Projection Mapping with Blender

And because I already signed up for a three week residency, artist residency, that meant I only had three weeks to get the project done. And so my project was not so much about, my section was not so much about the building itself, but about the Buffalo Philharmonic Orchestra. And so they said they wanted lots of notes, lots and lots of notes to be flying around the scene. And I don't know anything about music. I know everything, or not everything, but I know a lot about motion graphics and art and design.
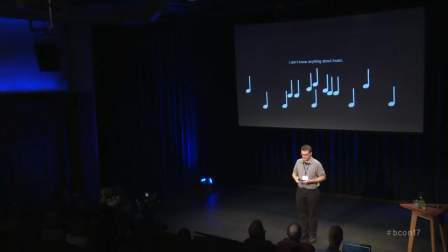4:43 But so I just threw a lot of notes everywhere, and I was trying to figure out how can I actually get this done.
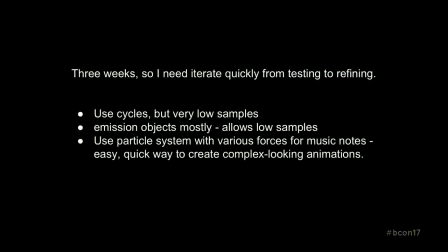4:49 So I was going to use Cycles, but to get it rendered quickly at 5K, my piece was going to be over 5,000 frames.
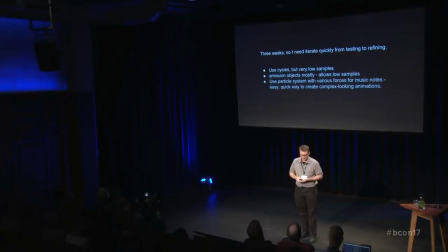4:57 I'm just going to use emission objects. and that allows me to push the samples really low. And then to make a sophisticated-looking animation, I would just throw in a whole bunch of particle systems and see what I could do with that, and just start playing with particle systems. But actually, what was I going to do, and how was I going to make this work? And how can I make the notes react and look like it's not just notes being projected randomly on a building? So the company we were working for, there was another company that scanned the building in 3D, and they gave us this OBJ of the building itself.
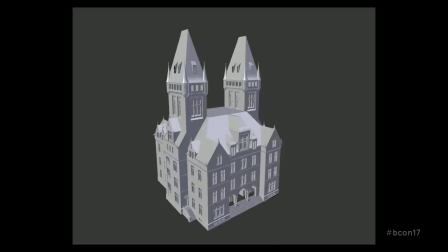5:32 And it was fairly detailed, but I ran into some issues.
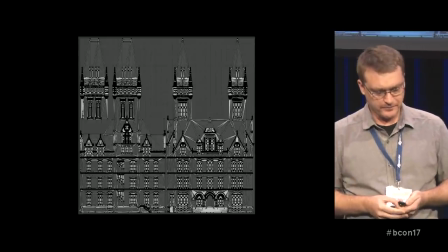5:37 This was the UV map for that OBJ. And they told us it was spot on and perfect.
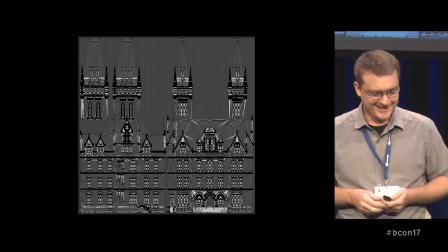5:45 It wasn't. So it wasn't quite perfect.
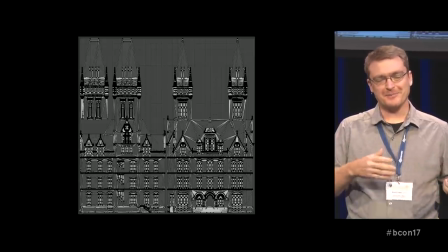5:50 We only found that later, but it still worked out really well. And sometimes with these kind of projects, if the audience doesn't notice, then it's okay. And that's how I tried to approach it.
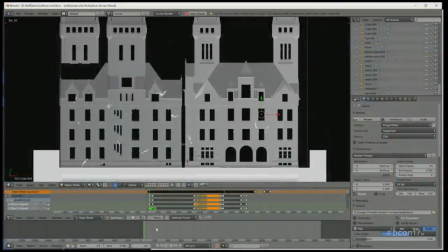6:01 So my first approach with this project, and using Blender of course, was, well I'll take that UV map and I'll just set a particle system at the bottom of it and set
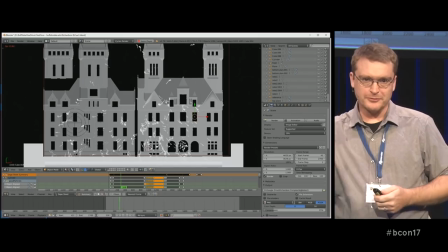6:11 up a orthographic camera and and then I'll just use a force field and move that force field around and have these
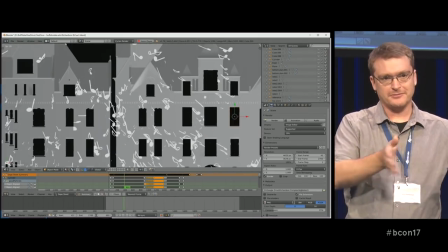6:17 particles fly around the building.
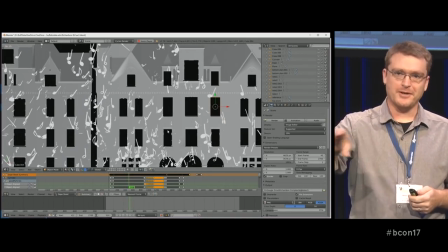6:18 And then I created cubes wherever the windows were and made those collision objects so that way the notes would just fly around those cubes.
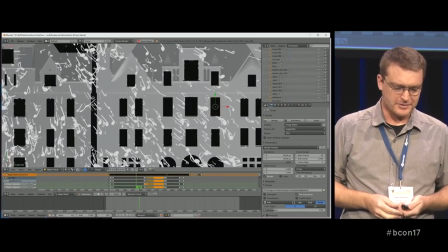6:26 And I wanted to see how that would work, and that worked out pretty well. It was kind of decent. I called this the sort of two-dimensional After Effects approach.
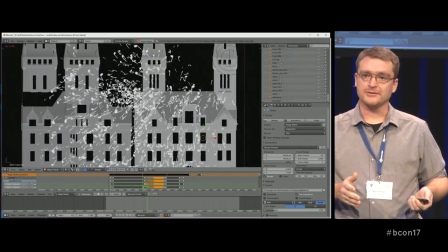6:34 A lot of the other artists that I was working with, they were just mainly using After Effects and doing the same exact thing.
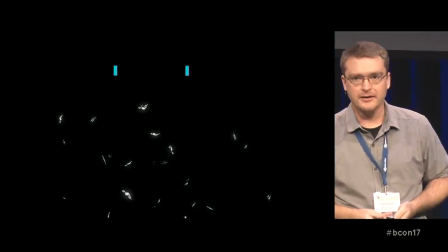6:40 And the effect was okay. I was somewhat pleased with the effect.
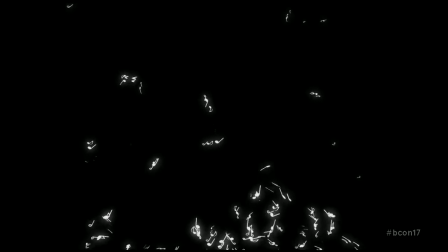6:43 I had the cubes change colors and so forth, so that way we had lights flashing on the windows, and then as the music sort of built,
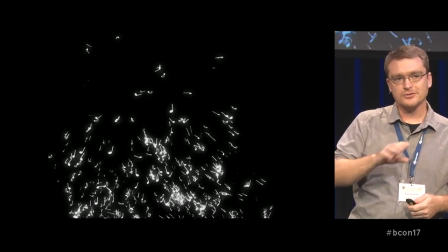6:52 you would see these notes move around in a rough approximation to the way the music was sort of reaching a crescendo.
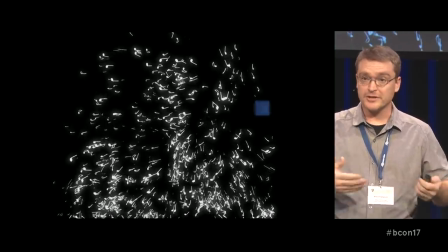7:01 And it was pretty, and it was rendering quickly. I added some glare effects and so forth.
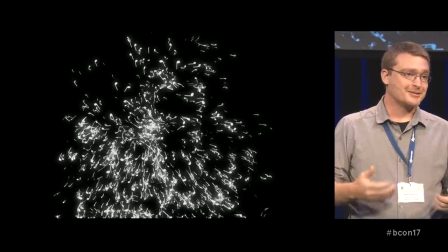7:07 The building itself is a brownstone building, and so we were very wary about how reflective it was actually going to be.
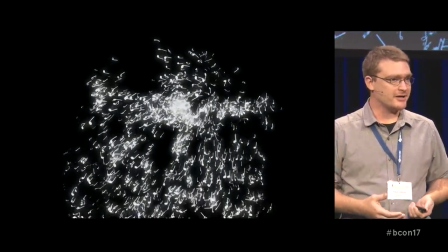7:13 So I knew I needed to make animation and some work that was very high contrast. So this fit all those needs and parameters.
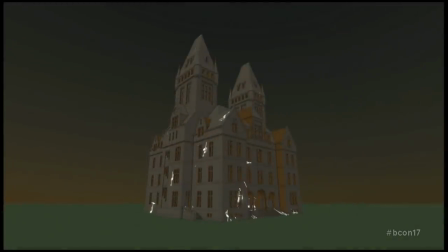7:21 To test it out, I wrapped the texture around the building using the UV map, and then just did OpenGL renders to see how that was going to look as it went.
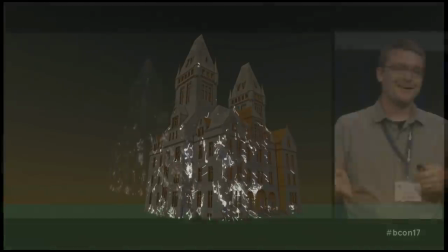7:30 This allowed me to iterate and move quickly. The other artist that I was working with, with After Effects, it took a lot longer to render,
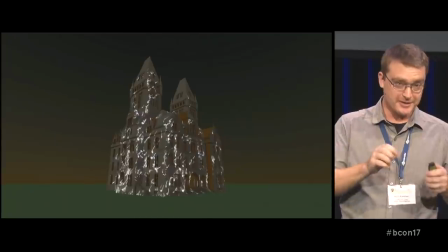7:38 but with Blender I was able to move the ideas much more quickly using these type parameters that I was using.
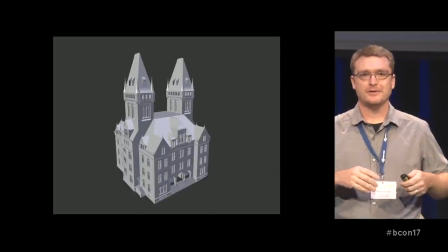7:49 But I didn't necessarily like the way the building in the way I was animating wasn't three-dimensional.
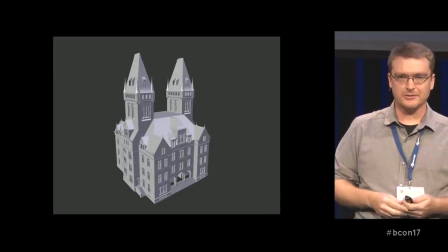7:55 I wanted to try to come up with an idea or a way that things could fly around the building
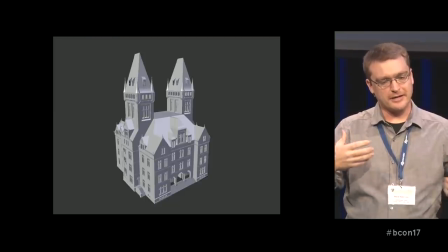8:00 and take the actual contours of the architecture into a greater account.
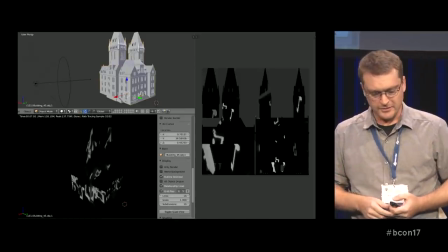8:06 So I started thinking about baking textures. And so I would set up a light, and I took the previous animation,
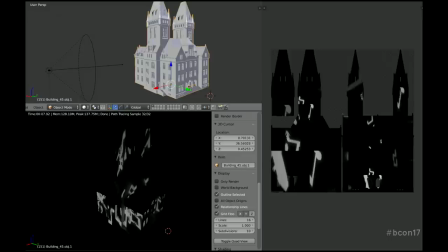8:14 and I would just set that light to have that texture as the emission object.
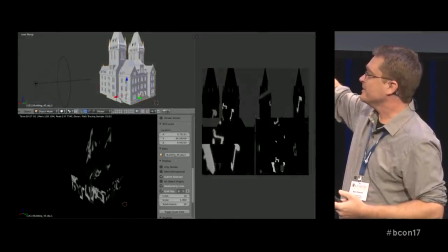8:20 So in other words, I would project the light onto the building, and then try to bake the textures onto the UV map to see what kind of effect I could get.
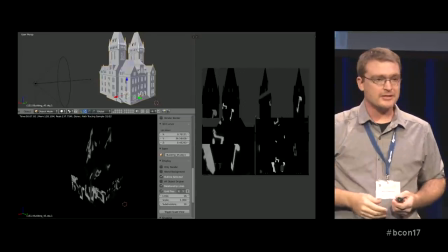8:28 And I think that this was in kind of the right direction.
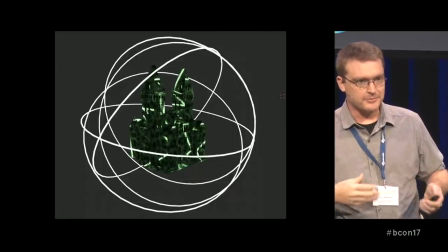8:31 And so I started setting up other situations where I'd have emission objects, and play with the glossiness of the building and capture the texture onto the UV map.
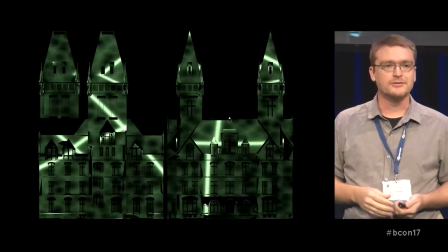8:39 And I liked the way this was going. But the problem I was running into was it was 5,000 textures in a sequence, and I didn't have a decent way of rendering a sequence from those textures. And so Google.
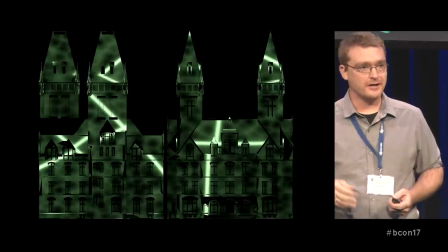8:54 I just Googled and Googled and Googled until on Stack Exchange,
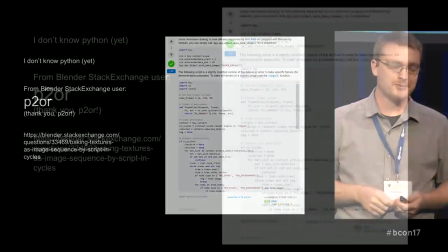8:59 Blender Stack Exchange, this anonymous user, Ptor, had posted this script. And thank you, P2OR, or P2OR.
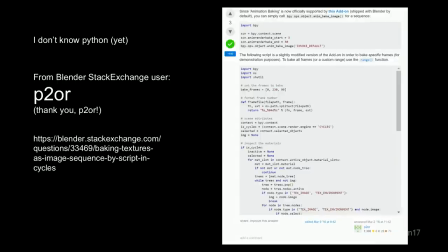9:08 I don't know who you are. But this script allowed me to take a sequence, or bake a texture sequence from this. And so I just posted the, or pasted the script, tweaked the script a little bit into the script window, and then you hit Run Script. You have to do a few things before that. You have to actually bake one texture for the first time. And Blender completely freezes while it's processing the texture, the bake. And so you're not quite sure if it's working. So you open up the folder and you see the files piling up. And that way you can know if it's working the way you want or not. And so I started doing some experiments. Parts of the animation beyond mine, I was building assets for the rest of the show as well. We wanted to talk about how the building had fallen into disrepair, how it had been abandoned for a long time.
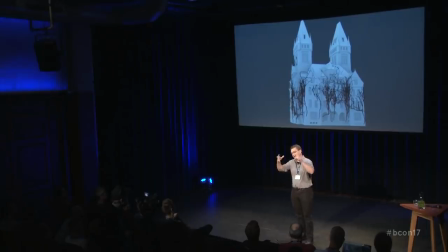9:57 So I thought I would take the vine add-on and have vines grow around the building and that worked out really well
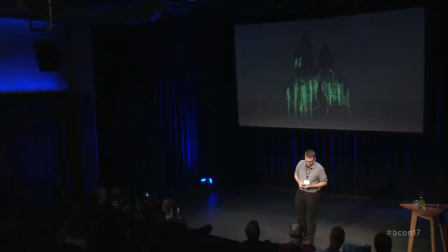10:03 And this is what that looked like after it was baked And and then animated onto it
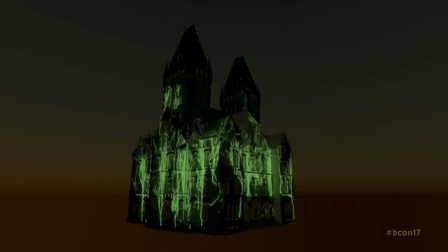10:10 Let's see here. Does it play? There it goes And so this is a rough approximation of what it looked like when it was projected The video from the event is crude.
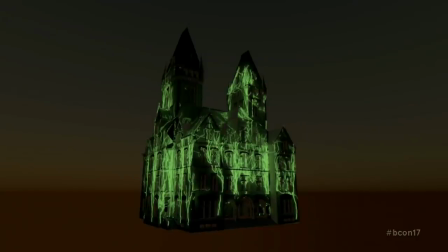10:21 There were some copyright issues And so I'm gonna show some video later I took it from YouTube
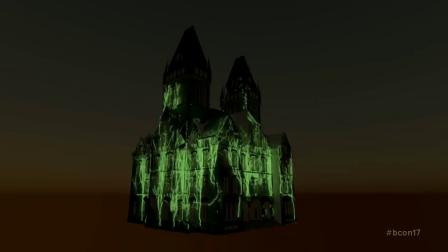10:26 from people who were posting it to YouTube and and they've already had some takedown notices So hopefully it'll be alright. And then I started doing some other experiments like pouring water Because we're really close to Niagara Falls.
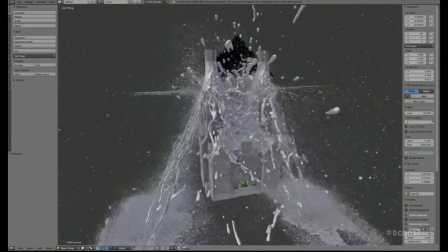10:37 They wanted to reference the local culture and the local things This wasn't used, but I thought it was really kind of interesting
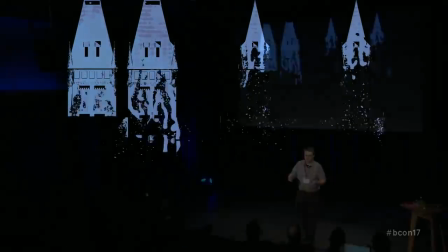10:47 So the water and everything falling on that could bake those textures and I experimented with what types of shaders and materials to actually use on the building and what worked best was just having a pure smooth glossy material and then I could capture whatever was happening around the building and so I did
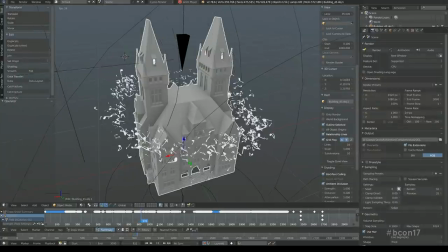11:03 this sort of Lord of the Rings thing here for the finale where I have these notes spinning around and I'm just using various force fields to move that vortex around and then because there's a glossy shader on the building I can bake that texture after it happened so it allowed me to create
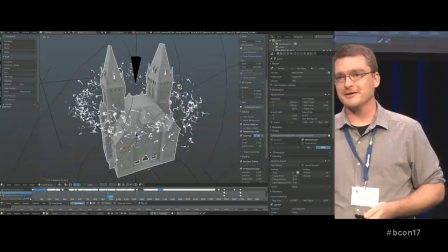11:19 a sophisticated complicated-looking animation, and actually have it rendered quickly.
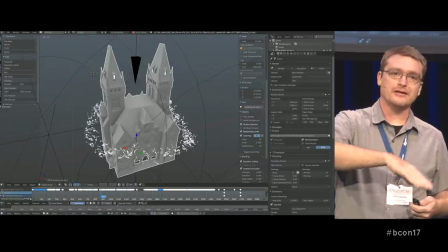11:27 It was fun to do, and I could go through this in a lot of different directions, so I got to play the notes in a way,
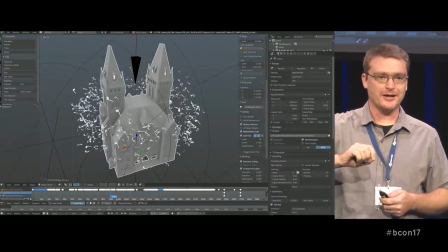11:33 because if you just turn on auto-keyframing, and then I just hit grab and grab the force field, and then I can just record and play that.
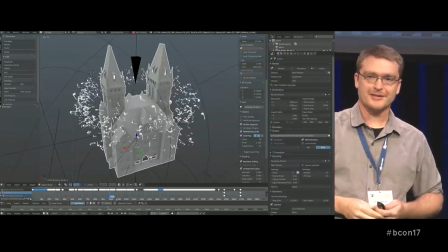11:46 The frame rate doesn't tell you what it was actually like.
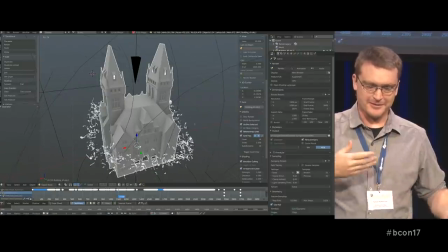11:49 It was a much smoother process, and so animating this way, it was fast and fun, and I could go through lots of different tries.
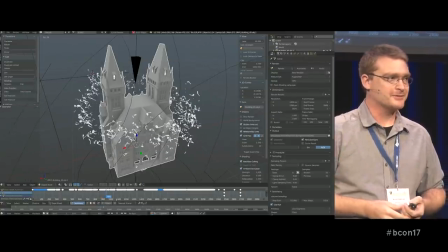11:56 I remember the last one I did here, the one that I was happiest with, my son was talking to me at the same time as I was working.
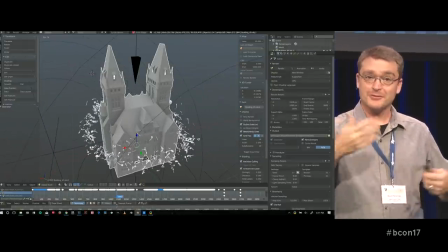12:01 He's telling me something, and I'm like, uh-huh, uh-huh, uh-huh, and that was the one I decided to use, and I thought that was fun.
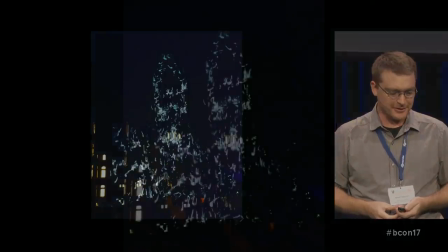12:09 This is a photo from the event, and this is what the notes look like on the building. It turned out way better than we actually thought.
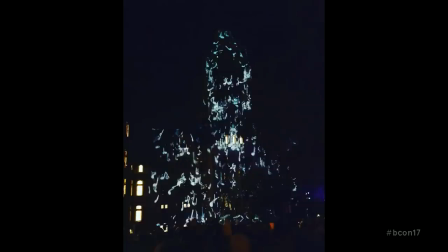12:14 I don't know why the brownstone was so reflective, but it worked out well. Here's some video.
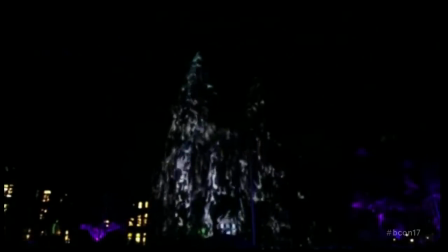12:19 This is a little bit out of focus. There it is.